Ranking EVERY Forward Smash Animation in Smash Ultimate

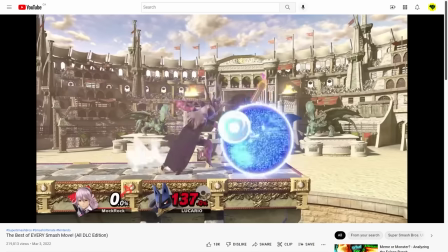Forward smashes. There are a lot of them at this point, and I've talked about their power levels recently, but I haven't had any kind of animation discussion for a while,
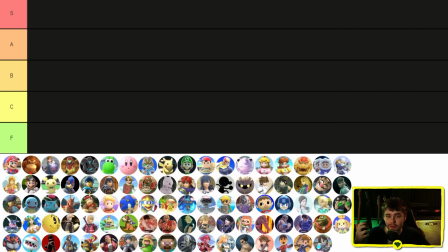so today we're going to rank the animation of every single forward smash in Ultimate. Absolutely everything is on the table here. We're talking about creativity, technical execution, how memorable it is, any kind of references thrown in there, and this may be somewhat controversial, but when appropriate, I'm also going to be factoring in sound design. That's because the sound of an animation absolutely changes how you perceive it. For example, look at these two animations back to back.
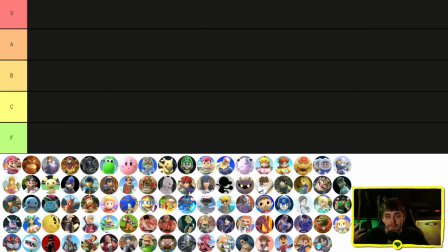very similar concepts for the move but you feel them very differently i'm looking forward to making this video gonna be honest though it's a complete experiment i have no idea what the demand for it's gonna be if you find yourself liking this video and would like to see more episodes please consider leaving
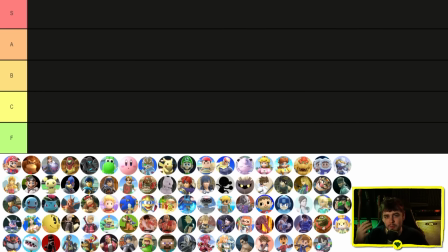a like and comment on it youtube's algorithm uses those as a huge factor to decide whether it should be passed around to more people but don't do it now judge after you've actually watched some of the video okay let's do it
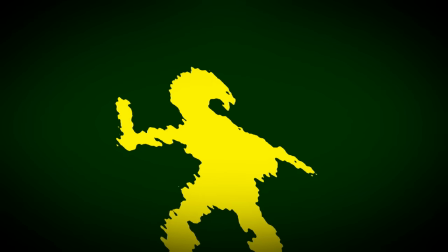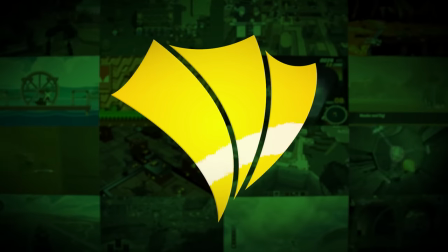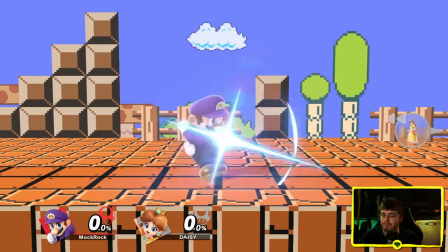mario's about as bare bones and simple as you can get but you know bare bones and simple doesn't mean bad for this archetype of character.
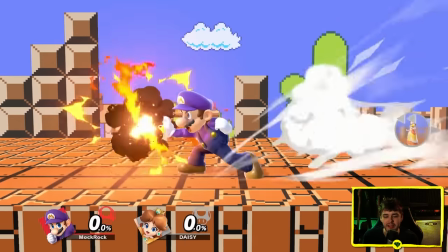Mario didn't necessarily stay a pick-up-and-play beginner-friendly character, he's kind of turned into a combo machine,
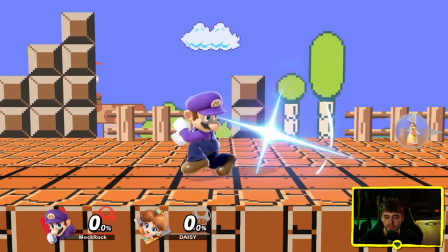but that's certainly at least how he was envisioned originally, and this attack actually complements that pretty well.
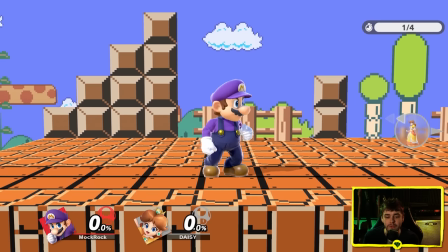Not a particularly concrete reference to the Mario series, but you know, he is obviously heavily associated with fire, so there you go, there's some fire, makes sense to me.
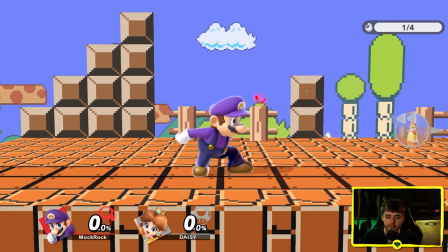Oh, by the way, sometimes I'm going to be doing slow motion footage of the character's Smash attacks as well, just keep in mind,
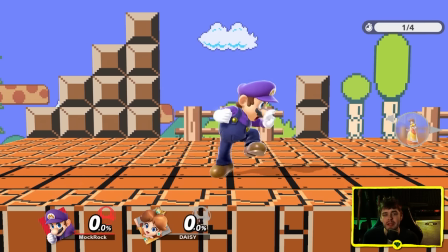you don't judge animations in slow motion, you kind of could make a bit of an argument for that in smash just because there are slow motion modes and slow motion
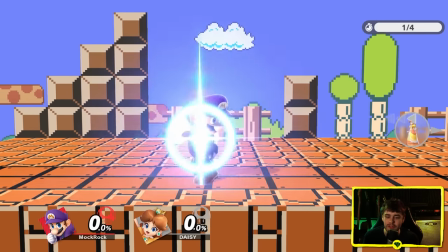items that enable it and stuff like that but generally speaking the only thing you really care about is what the animation looks like at
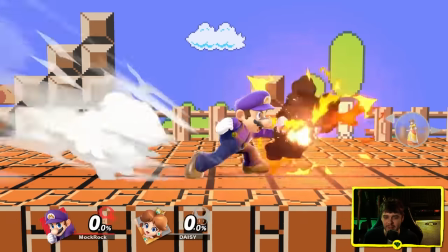full speed because that's obviously how it's actually going to be perceived in game but sometimes you can learn some interesting stuff doing slow motion another thing that i like
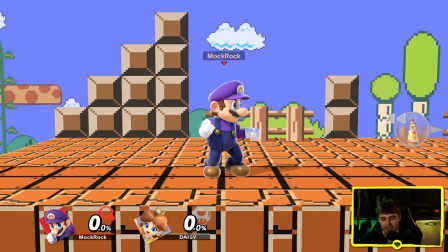about mario's forward smash is it's really good in part because of the animation so i'm going to show what i mean look here so i'm going to put his toe you can see on the
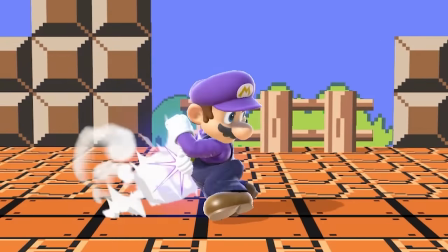line there look at his front toe here's the charge up look how far he leans back like you
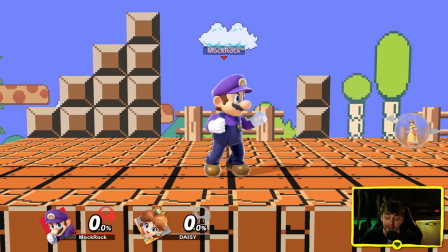can dodge so many attacks with that so mario actually has one of the best forward smashes in the game largely as a result of this charge up which again supposed to be a simple character and the animation for his attack is contributing to his simplicity and effectiveness i love that that's a great
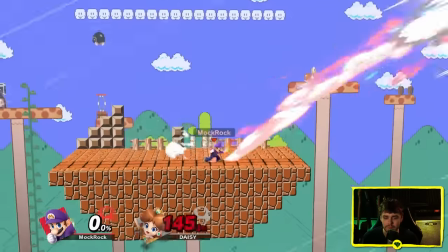detail and then the sense of impact as a result is really good the fact that he leans back so far means
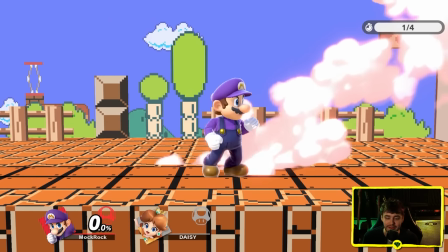he's got a lot of space to really hurl himself forward into the attack and you can see he's putting his full body behind that pose so mario is the first entry of
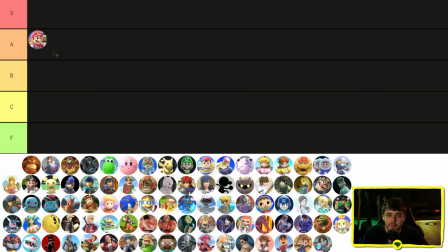the video is going to go in a tier it's a particularly memorable attack but you know that's almost the point of it and it's animated in a way that perfectly synergizes with everything the character is going for along with having a cool little reference in it you could say beat here right it's kind of supposed to be the simple one but in this case i think simplicity is its virtue get the other plumbers out of the way here dr mario and luigi so dr mario
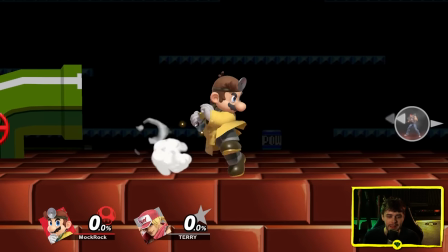is obviously using mario's animation verbatim including that really long pullback except for having the electrical property rather than the fire
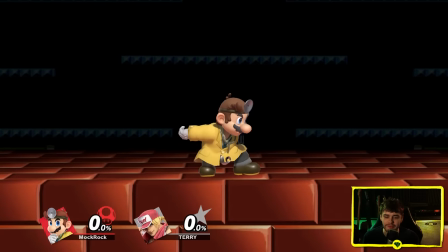property and i think it actually works decently well here obviously it's a reference to a defibrillator which is brilliant but
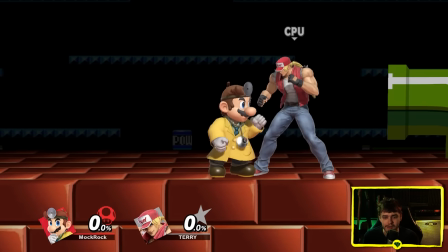even outside of that Dr. Mario has a different sweet spot than Mario where Mario the sweet spot was on the flame Dr. Mario the sweet spot is on his hand and I think
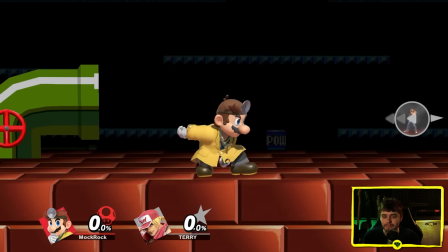the animation does a pretty decent job portraying that you can see that the after effects there don't look particularly substantive there so
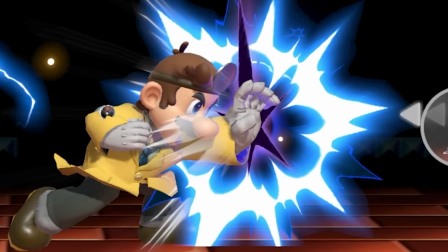if we go frame by frame you can see like here's the point of impact and it's clearly on his hand and then if you run it through after that the sort
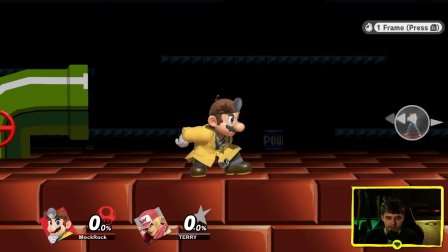of after effects are not really looking like there should have been a sweet spot there at any point so it's animated to match its functionality well and yeah hitting someone hard with this thing